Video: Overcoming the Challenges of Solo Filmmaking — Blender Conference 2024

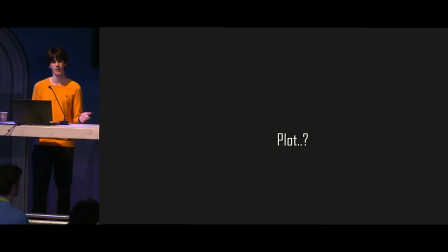(4:07)
There are a bunch of short screenplays out there you can adapt, make a parody of your favorite movie, music video, whatever. It's just whatever you do, make sure it's something you're really interested in. Really interested in. You're going to have to kind of be obsessed with it to stick to it for three years.
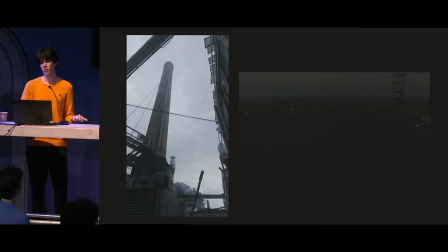(4:21)
So, good luck. Yeah, and there are plenty of other tricks you can do to provide a more kind of grounded perspective for a viewer that's not necessarily plot-centric. Like, I just have this huge factory set in my movie, and it's kind of like a center point of the city.
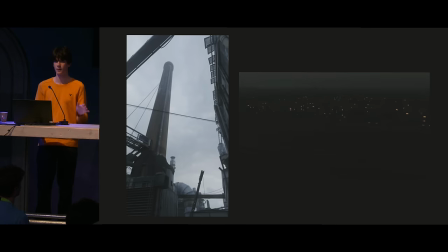(4:36)
So whenever I show a horizon and the factory's kind of there, the viewer can sort of orient themselves in my world around it.
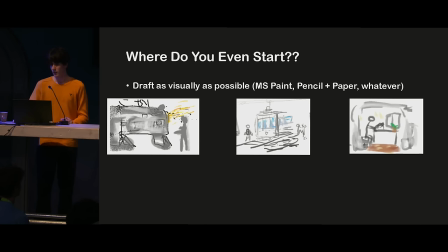(4:42)
Not really plot, but definitely helps build my world. Okay, so we're making a movie, making a movie in Blender.
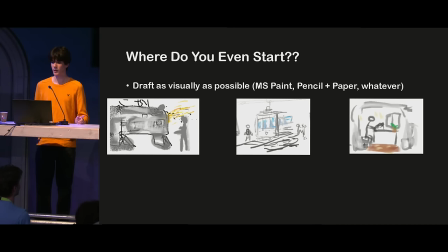(4:49)
Where do you even start? Well, I did it wrong. I started working on a film as my first large project, like three months after starting Blender. Don't, don't do that. It's not worth the trauma.
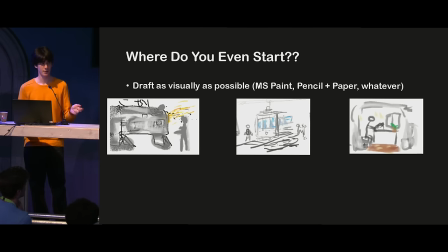(5:01)
But just due to sheer luck, I got a couple things right first try to work as visual as possible when planning I don't work very you know outside of like visuals anyway my film again is about much more what you see than anything else yeah so the first thing I made was these
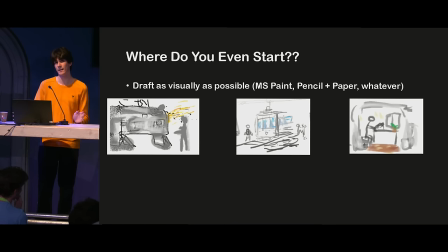(5:19)
awful MS paint drawings yeah but if you can just get anything that gives you the general idea of what you're looking for storyboard block out anything then I say go for it just remember that blender is also incredibly malleable for having stuff kind of look as you have in your head,
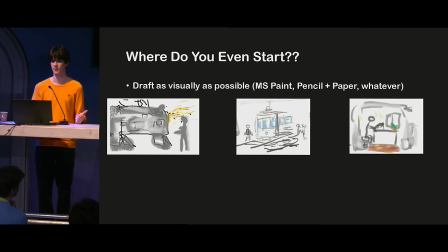(5:35)
from your head to the viewport, kind of keeping that initial vision, I think that's super important. Like here are my final versions in my movie.
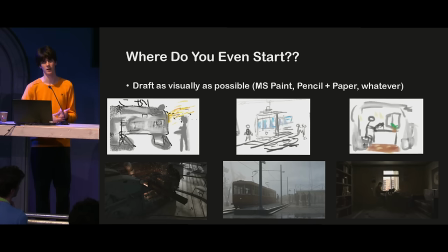(5:42)
I think they're pretty accurate. If you're going to write shot descriptions, which I did a lot of, which is kind of just like a verbal storyboard, try to be as specific as you can. Everything from the most important part to the least important part, you know, from the focal point to the focal length, everything.
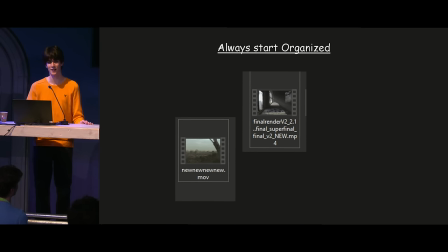(6:00)
Always start organized. I cannot stress this enough. You will not end organized, stuff like this. But it's good to stay professional by kind of imagining that you're not working for yourself. Sometimes two years into a project, you don't know what you did a month at the very start.
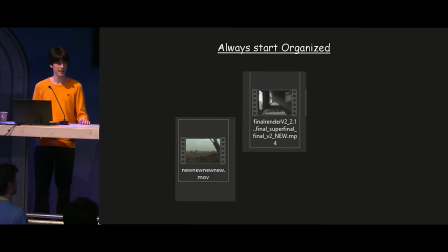(6:15)
So if you're naming files, imagine a team will have to work with them. I hate spreadsheets, but they actually come in handy if you're stressing about the sheer number of shots you have to do.
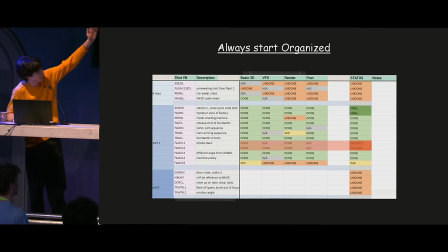(6:24)
This was mine. Yeah, it's super basic. Just like the four layers of my workflow, their status, some like descriptions so I stay on track. It's a little stressful because it's so much red. That was like probably the first year. It's nice and green now of course.
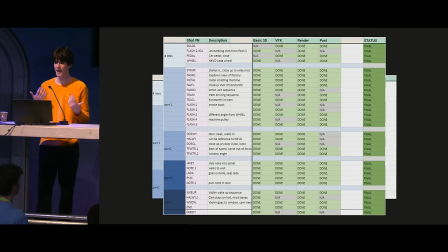(6:39)
Yeah, but maybe diluting yourself into, you know, imagining you're doing a big high-budget production is super good actually. If you finish the shot, try to look at it as if it would be shown to a bunch of people like in theaters or something. This will make your work seem so much worse, but that's the point.
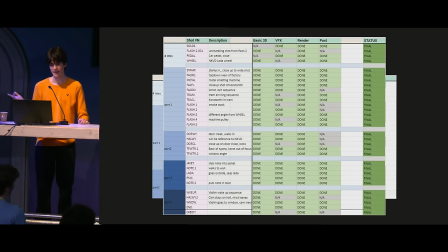(6:57)
We're kind of gaslighting ourselves into perfectionism. That's the strategy. It works for some people. I liked it. Yeah, don't take it too serious. You have to also stop redoing stuff at some point.
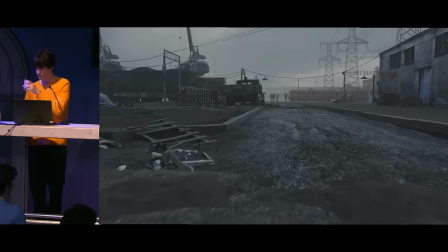(7:09)
Here, I'll bring this shot up for my movie. Take some water. It looks okay, but it also took me like a year of revisions.
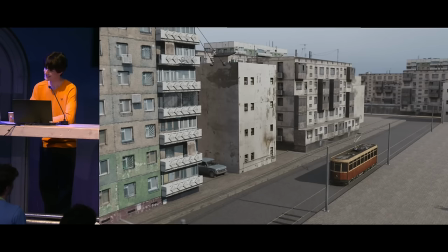(7:18)
Yeah, so here, let me show you. Here's how it started out. Hated it. Our main character is previously in like a factory setting,
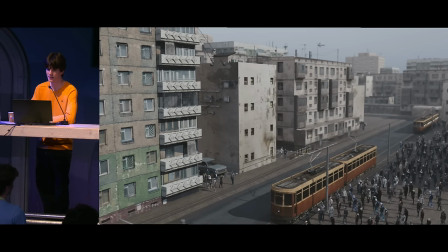(7:25)
so why are we just cutting to a city and it looks all fake and weird and everything is from textures.com. no shade to textures.com but
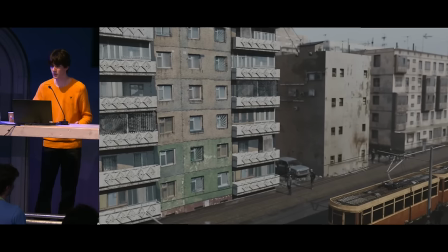(7:33)
oh yeah, you're about to see the worst camera move of your life that was one of the first shots I ever tried, left it alone for a couple months, I came back with this
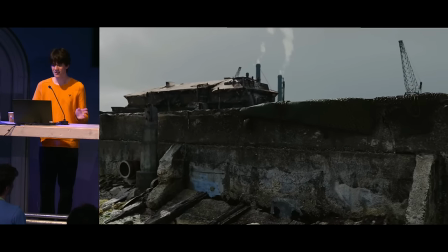(7:42)
it has a better idea of what it wants to be, but still not doing it for me nothing looks planned or engineered
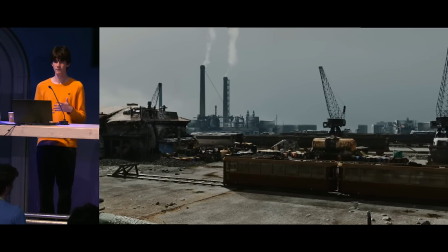(7:48)
or built by humans, it's always like the layers of predisposed engineering that makes something look real in Hubert,
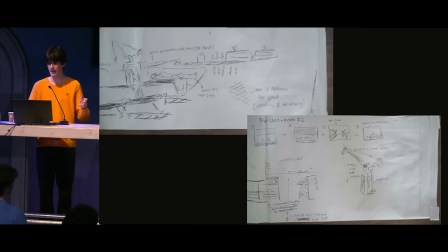(7:54)
world building, you've seen the talk so on a flight, I sat down with a pen. I forgot paper, so I had to use like a barf bag or something. And started scribbling down plans like a crazy person. I came back with a concept of a plan to make the shot actually work this time. For like a two month period, it was just diminishing returns in a blend file. Great. Yeah.
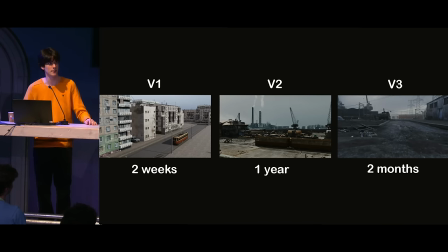(8:14)
So you can see the time difference.